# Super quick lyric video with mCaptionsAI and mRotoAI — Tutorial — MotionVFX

Hi guys, it's Cam from MotionVFX, and I'd like to talk to you about something today. Time is money, we all know that saying. If you're a videographer or a content creator, the more stuff you can produce each month, the better for your business. Let's take a simple lyric video for a band as an example. You gotta create the visuals, write down the lyrics, sync them with music, change the aesthetics. The workload doesn't change, but you got exactly the same amount of time to do it. Well, today I'd like to show you how with mCaptions and mExtension, you can create a lyric video not in days, but in hours.
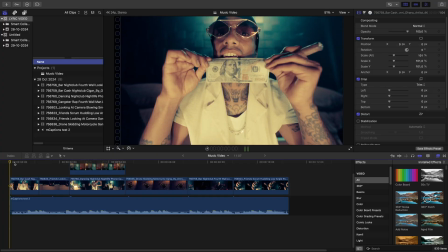(0:32)
Let's go. I prepped about 10 seconds of a potential lyric video.
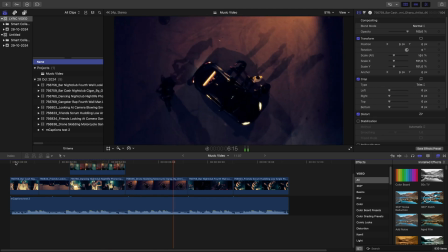(0:38)
We've got our typical shots, nothing's been done to them yet. And we need to make it look like a cool lyric video. Let's jump into mCaptions. I quickly drag our entire timeline into mCaptions.
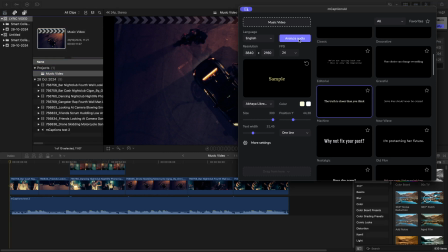(0:52)
There's no separated vocals, the track is exactly as it is. Press analyze. mCaption is doing its job and I'll start setting up my look. Let's check out the presets. I'm gonna go with this handwritten style, but I want the font to be a bit bolder.
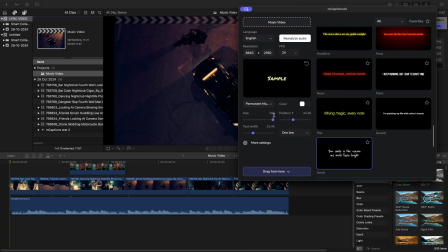(1:08)
Something like this permanent marker look. Let's change the color to yellow. While I was doing that, mCaption finished the job, so I'm just gonna drag it into our project. Let's put it above the footage. Now let's see how mCaptions did.
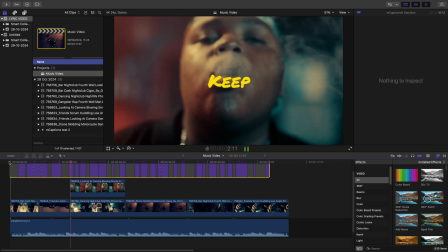(1:28) I get the money and it's right on cue. Keep the duffel bag up inside my coupe.
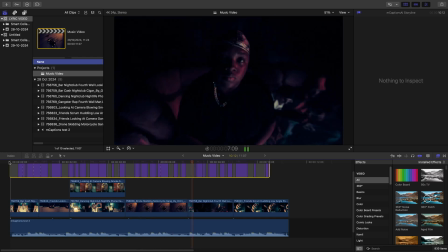(1:33) Hold a couple racks, tell them I love you. You wanna be a boss, do it like I do.
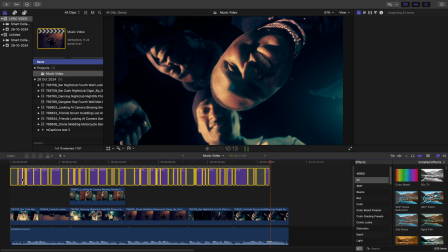(1:38)
That's perfect. Every word was picked up. Now I'm gonna highlight everything, right click, and lift it from the timeline so we have all the words separately.
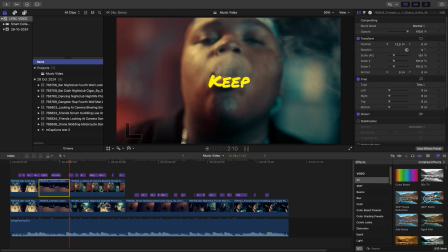(1:47)
I'm gonna quickly duplicate some of these shots, maybe just use the end of them. Cut it randomly.
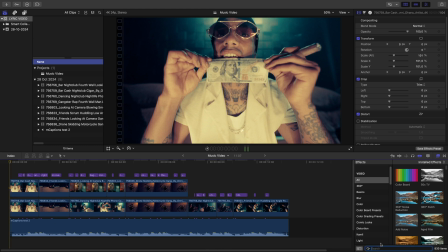(1:54)
Now let's drag in mRoto. But not just mRoto, I'm gonna use mRoto Reveal Pack, which comes with DesignStudio. It's really good for lyric videos, music videos. I'm gonna use this kaleidoscope zoom. And let's select my area. I'm gonna go for his arms and the bill here.
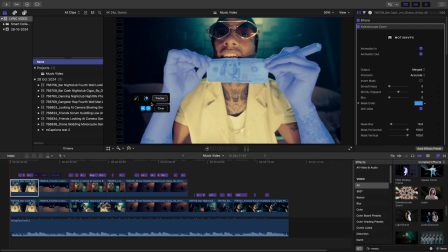(2:12)
Let's quickly track it. Now let's check it out.
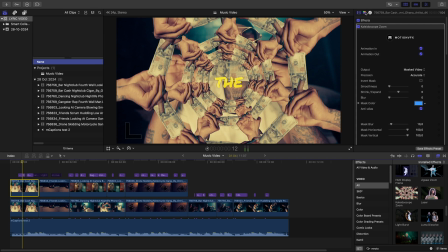(2:19)
That looks great, that's a cool effect. Maybe I'll make it black and white to make it pop a little bit more.
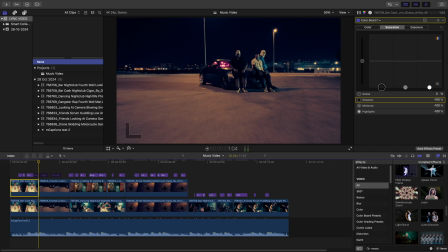(2:32)
Moving on to the next one. This time, let's try multiplication. Let's select the car and these guys standing around.
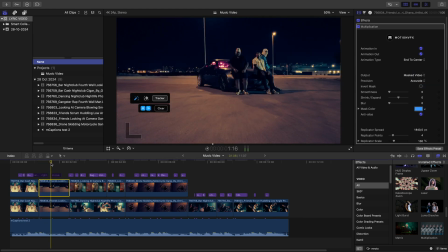(2:45)
Quickly track. That looks great. Let's maybe switch the mode.
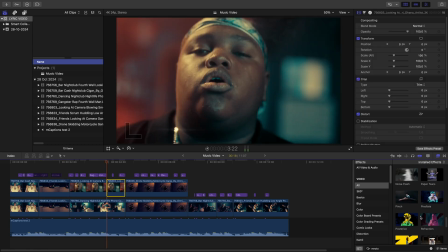(2:56)
Awesome. And one more, I'll go with scribble. Select the last part of this shot. Track it.
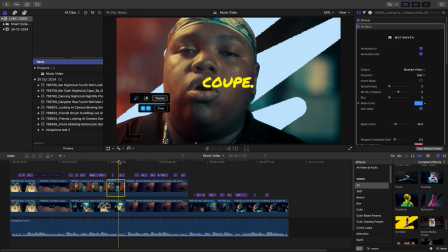(3:11)
Now I got this cool scribble effect behind him. It's even showing a shot underneath it, so it's like a cool layering right there.
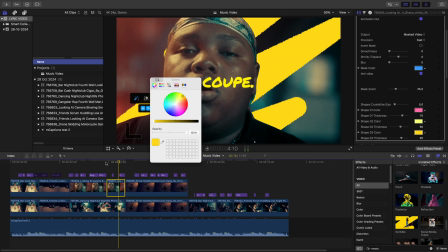(3:19)
Let's change the color to yellow. You can adjust all these parameters.
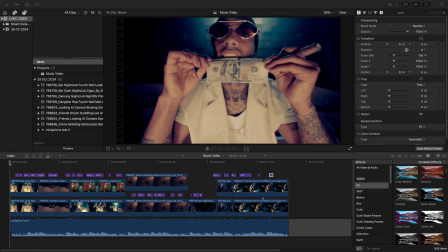(3:27)
Okay, so I added a bunch of mRoto reveal effects to these shots. Let's check it out.
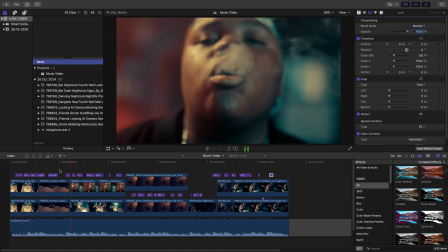(3:33) I get the money and it's right on cue. Keep the duffel bag up inside my coupe.
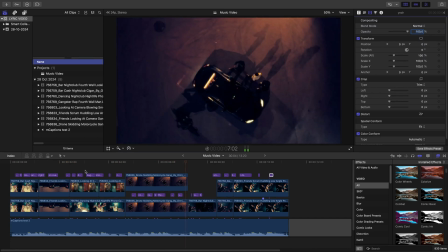(3:37) Hold a couple racks, tell them I love you. You wanna be a boss, do it like I do.
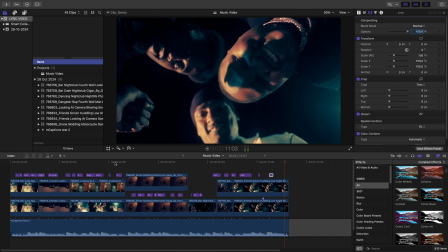(3:44)
That's already super cool. We see some of our text below the layers, but we will fix that.
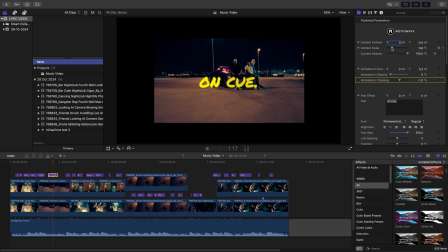(3:48)
I want to make some of the words stand out, so I'm selecting specific words like on cue and making them bigger.
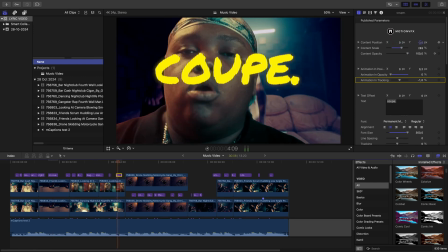(3:56)
You can adjust the parameters of each word. I'm doing the same with the others.
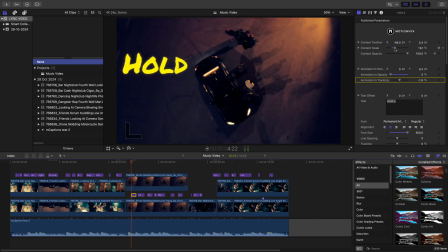(4:01)
Over here I'm going to spread out the words so they're more visible, but still under the layer of the car. That looks cool.
Hold a couple racks, tell them I love you.